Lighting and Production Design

Hey, welcome back. This is the second part of my lighting tutorial that I'm doing. If you didn't see the first part, it's over here. Production design is far more important than your lighting. Both go hand in hand, but if your production design is terrible and your lighting's great, it's not going to do much for you. But if your lighting isn't the best, but your production design is incredible, it's going to do wonders for your film. So I did a lighting setup in my basement. It's an unfinished basement. I had some bookshelves down there. I kind of set up this little scene just to kind of give you an idea of the exact same lighting that I did in the last video in a completely different location.
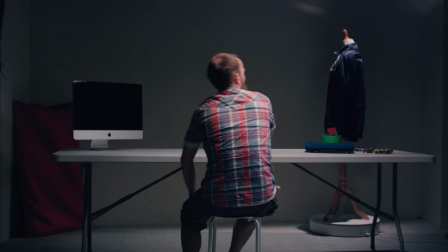(0:39)
This is the lighting setup from the old one. Again, I had the overhead light, a side light, and a back light.
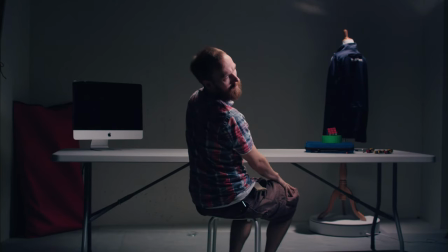(0:46)
You can check out all the details about that in the last video. So here we have it, and it looks kind of bland.
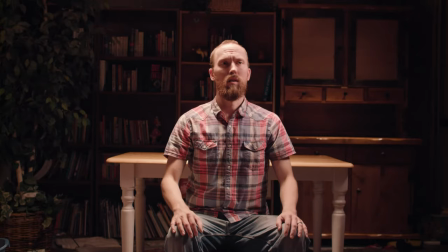(0:52)
And now the big thing I wanted to do is compare the two. So if we look at my new setup, same lighting setup.
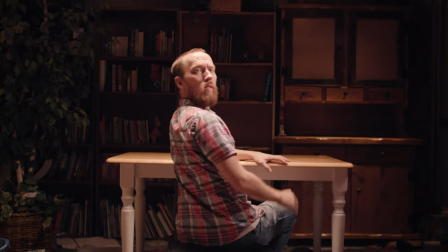(0:58)
Now the space was a little more tight, so I wasn't able to get quite as wide as the other one. Because the space was a little more condensed, the light was bouncing around the room a lot more, which, as you can see here, fills in the side of my face a lot more than the one in the darker room.
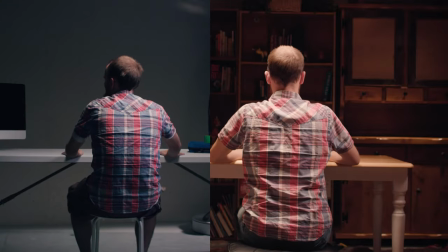(1:16)
Huh, I was wearing the same shirt, that's funny. I did that on purpose.
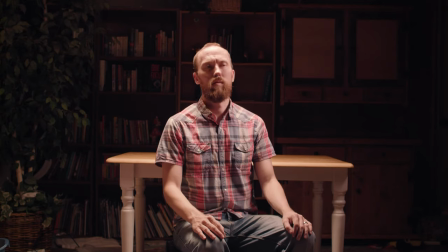(1:24)
I knew I was. Anyway, then I turned off the backlight, there it is, and then I just did the side light.
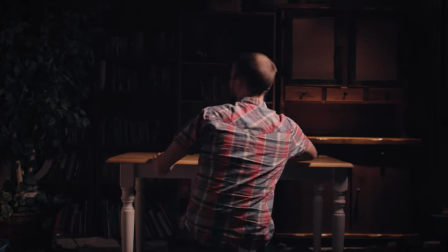(1:31)
And this, which is interesting, in this scenario, I felt like the side light looked a little less lit because of the bounce I was getting off the wall next to me.
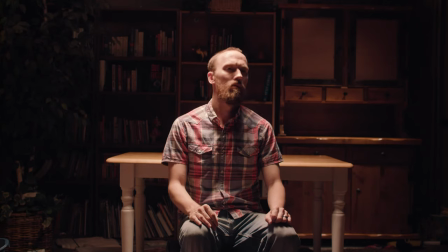(1:40)
And then this is just the top light, top light with no backlight.
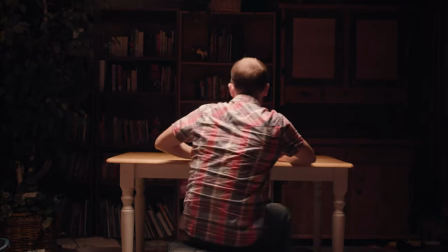(1:45)
So then what I did was I decided, okay, let's take this to another level. Like, all I did was kind of set up a table, a chair, and threw it in front. Why don't I kind of design this a little better?
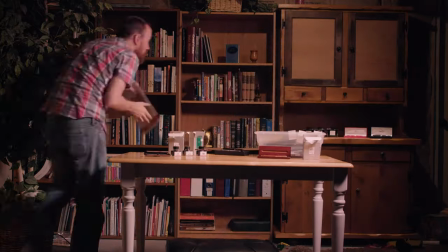(1:58)
Like, let's clean up the background. Let's get rid of a lot of the stuff back there. So then I ended up from this to this.
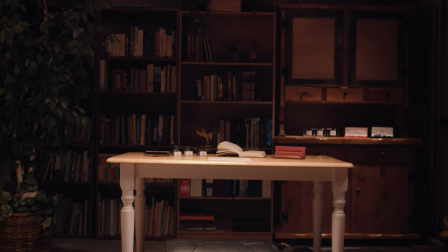(2:06)
And so what I did was I just kind of put some display pens in the back here. I cleaned up the bookshelves so they looked a little more organized and nicer. Then you can see me in the scene here compared to the other scene.
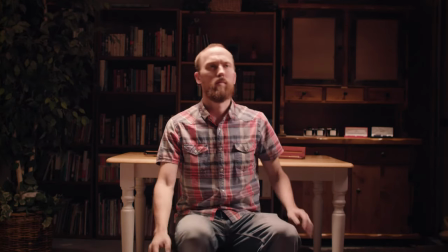(2:20)
You know, it's fairly different. And then I took it one step further. and I actually added a light. Using lights in your scene, like practical lights in your scene, enhances your scene so much.
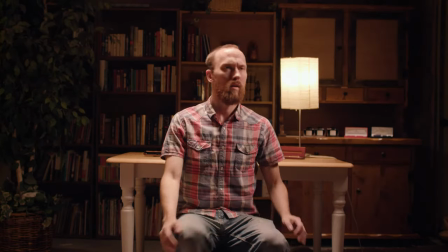(2:32)
So if you take a look at this one, without the light, with light, it's actually, the light is filling in the background quite a bit more.
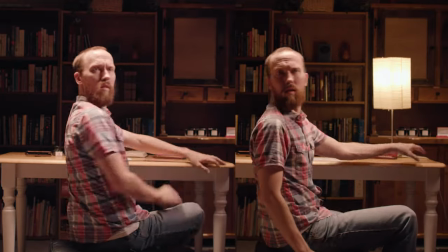(2:39)
It's filling in a little bit of my face. And it also makes the scene feel a little more natural as far as the lighting goes. Because then it doesn't feel quite as lit. It feels like, oh, hey, there's a light source. Here's where everything's coming from which is really nice And so then what I did was I turn off the top light and just use the side light and you can see it actually It doesn't really look what I would call lit like it did before I had the Celeb And so what I
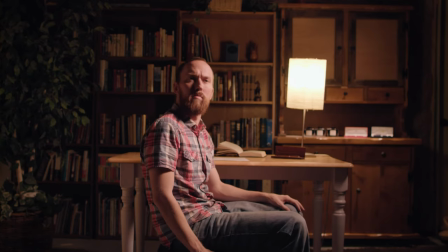(3:07)
decided to do is take the color temperature all the way down to 2800 and give it a very warm look but I still kept my camera at 3200 and
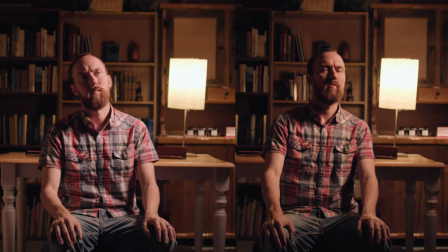(3:16)
You can see here the difference between the two is pretty awesome My skin tones feel like it fits the environment better.